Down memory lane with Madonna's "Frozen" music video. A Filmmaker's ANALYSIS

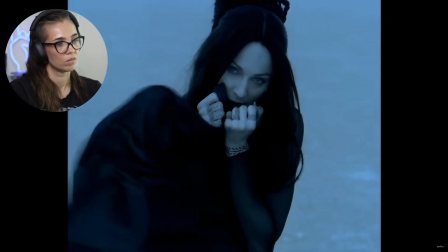[4:06] You're broken when your heart's not open.
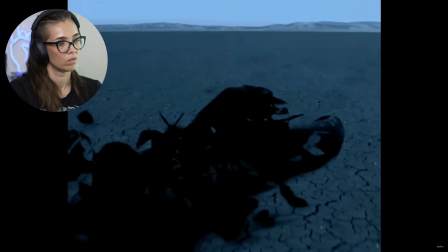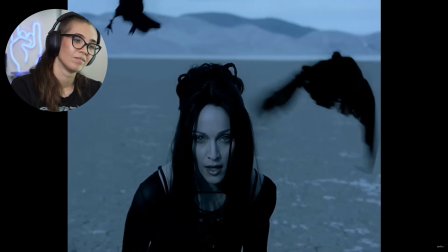[4:19] If I could melt your heart,
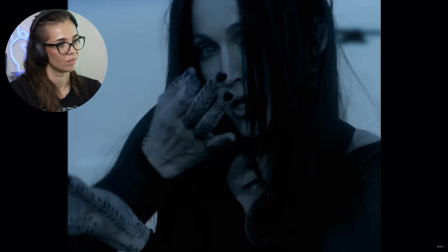[4:28] we'd never be apart.
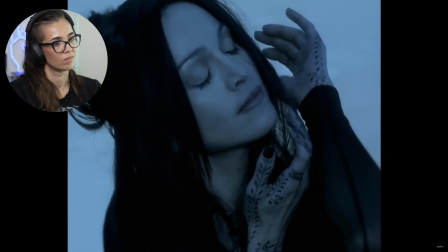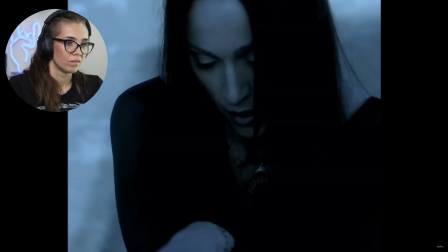[4:38] Give yourself to me.
It's unreal. Like, we're seeing so many things that we still see in music videos today.
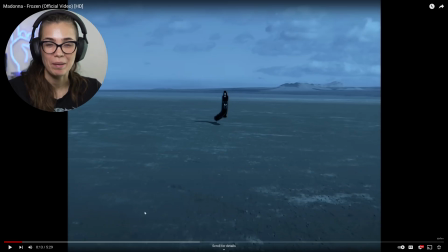[4:51]
So this beautiful landscape, and I so vividly remember seeing this for the first time, being like, wow, this must be in outer space somewhere. Because I was like, there's just, this doesn't look real.
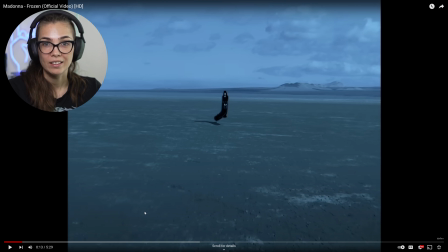[5:09]
Like where I grew up, which is the Netherlands, we don't have deserts, we don't have these, because this was shot in Death Valley, right? So, or near to it here in California, where I live now, ironically.
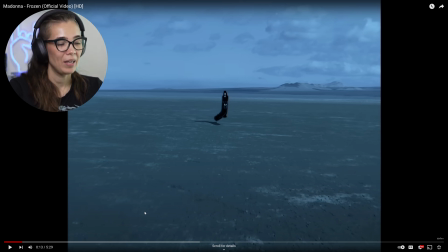[5:24]
I was just blown away by this landscape. And so we have Madonna here in the opening, like this witchy figure that's just, who's just hanging there in nothingness, right?
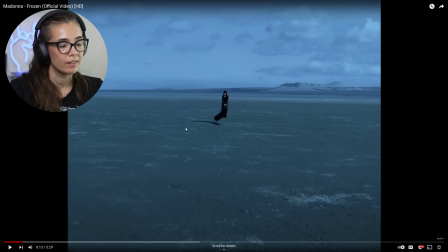[5:37]
Like she's just floating. And it still looks so good. And I have no idea how they did special effects like this at the time.
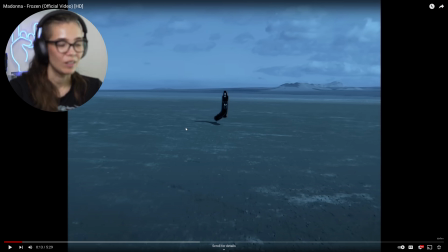[5:54]
Like I know how to do this with modern tools and the modern like editing suites that we have and the green screen stuff and all of that. This this was 1998. So also like we have the 4/3 aspect ratio here, and here it's non-ironic.
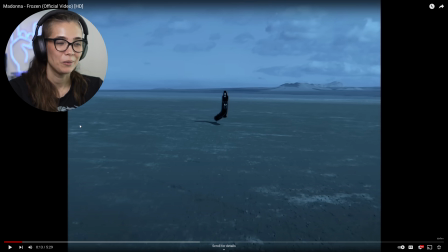[6:13]
It's not a throwback. This is like this is what TVs were like back in at that time. So I talk about this sometimes where musicians that are making music videos now are choosing to do a 4/3.
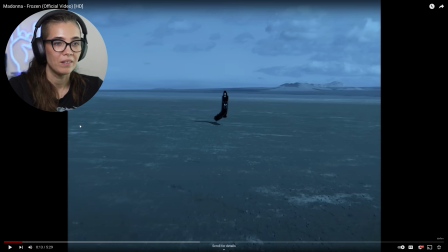[6:28]
And this is where you can see that this is what that looks like on our now, widescreen screen.
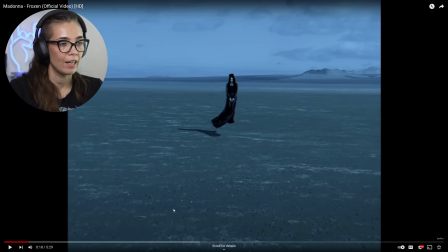[6:35]
Then we get closer and closer to her. And actually, now that I pause it here, I feel like it does look very pasted on. So my guess would be, and this is, if this was shot on real film, which again, they did already shoot on digital as well, except it was different at the time. I'm a little out of my depth. I don't know how they shot videos in that time between where they were, um, slowly moving from film, actual celluloid film, to digital.
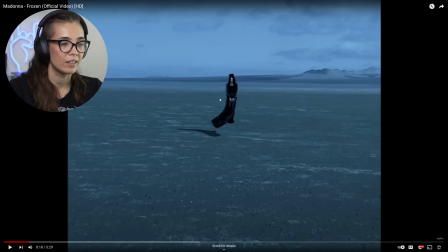[7:17]
But this is really interesting looking. It does look pasted on a little bit, and it's possible. Even the shadow looks a little bit artificial in a way. But that makes it all the more weird and ethereal looking, right?
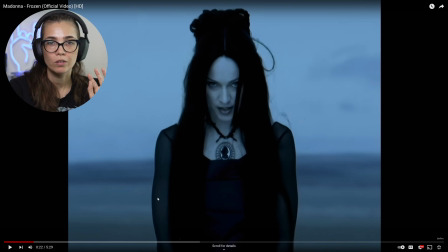[7:37]
And then we get to the close up. We have this beautiful shade of blue that is just all over this video. There is no change in this color whatsoever. So it almost looks like it was shot at night, except it wasn't, for as far as I know.
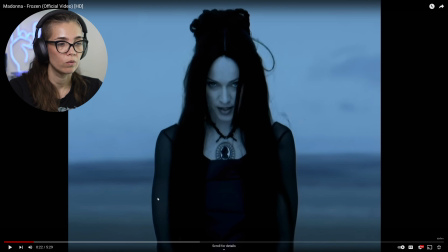[7:58]
It's just very pale, very cool, very fitting with the tone and the vibe of the song. I love her costume here too, by the way. And it was so different from what her thing was at the time, which it was on the Ray of Light album.